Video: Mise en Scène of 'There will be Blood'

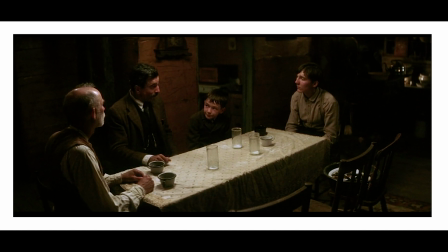4:08 Our protagonist HW is around a table with 3 men. I believe the information in this scene is in the dialogue. Mess 9. The frame is split 2 ways. Plainview is on one end and Eli on the other, with young HW trying to find the side he belongs on.
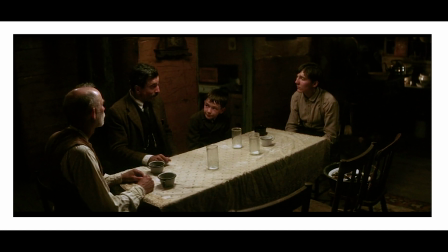4:24 No frame to box in our young HW, as in the film The Godfather or Citizen Kane, but I still feel HW is trapped. Mess 10. This is open. Renoir, form any character can walk off the frame at any time.
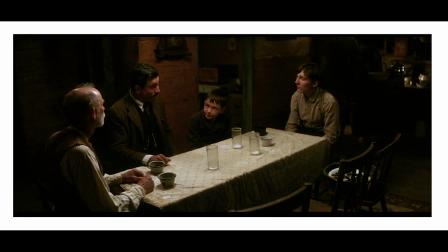4:39 Mess 11. The frame is loose but Plainview and Eli in my opinion have room to move around and to escape. However, young HW and Abel have less room to move around, but Abel sitting in the bottom left corner has even less room, falling off the corners of the frames in the shadows.
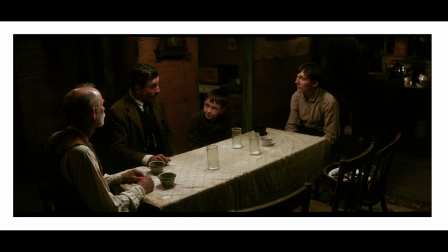4:56 Mess 12. The image is photographed in 4 depth planes, 1 row of chairs and bus tub placed on the chair in the foreground, the table and the 4 characters at the table, the wall with what appears to be a clock or 3D art, and the room and kitchen, on the right side of the frame in the back. Mise 13.
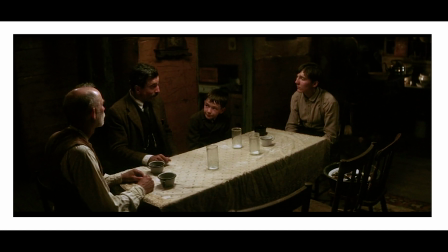5:14 Character placement, Abel in the lower left part of the frame with plain view, Eli and HW in the middle of the frame. Mise 14. Staging positions, plain view and Eli are vis-a-vis. We see a lot of HW's face, but we mostly see the back of Abel's head because he is so small in this scene.
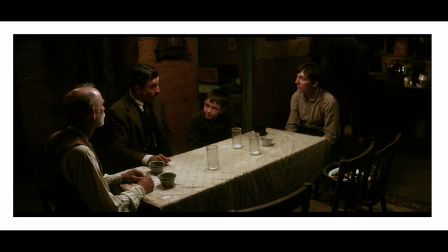5:34 Mise 15. Character proxemics, Abel and plain view are very close with Abel's chin creating a tangent with plain view's shoulders. Plain view and HW have little space between them, enough to show that plain view really doesn't care for the boy and he is just using him to get people to trust him because he is a so-called family man.
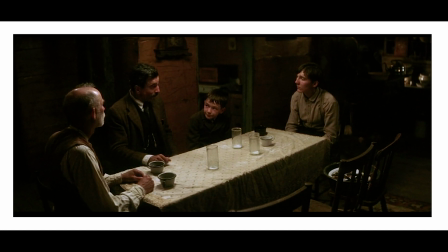5:52 The character proxemics between plain view and Eli is the greatest, showing the tug-of-war that has gone on through this scene in most of the film.
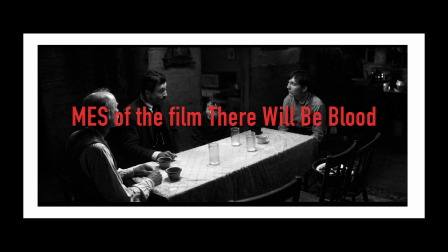5:59 We hope you enjoyed this video. If you learned something, give it a thumbs up, subscribe, and share with your friends. What are your thoughts about this film? We would like to know. What film would you like to see us do next? The mise en scène of this film presented by thebullyexposed.com.
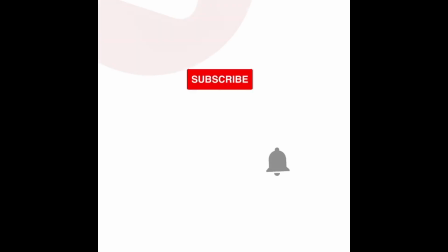6:16 Captions provided by thebullyexposed.com. Be sure to subscribe to my channel if you haven't already, because subscribing makes you feel good.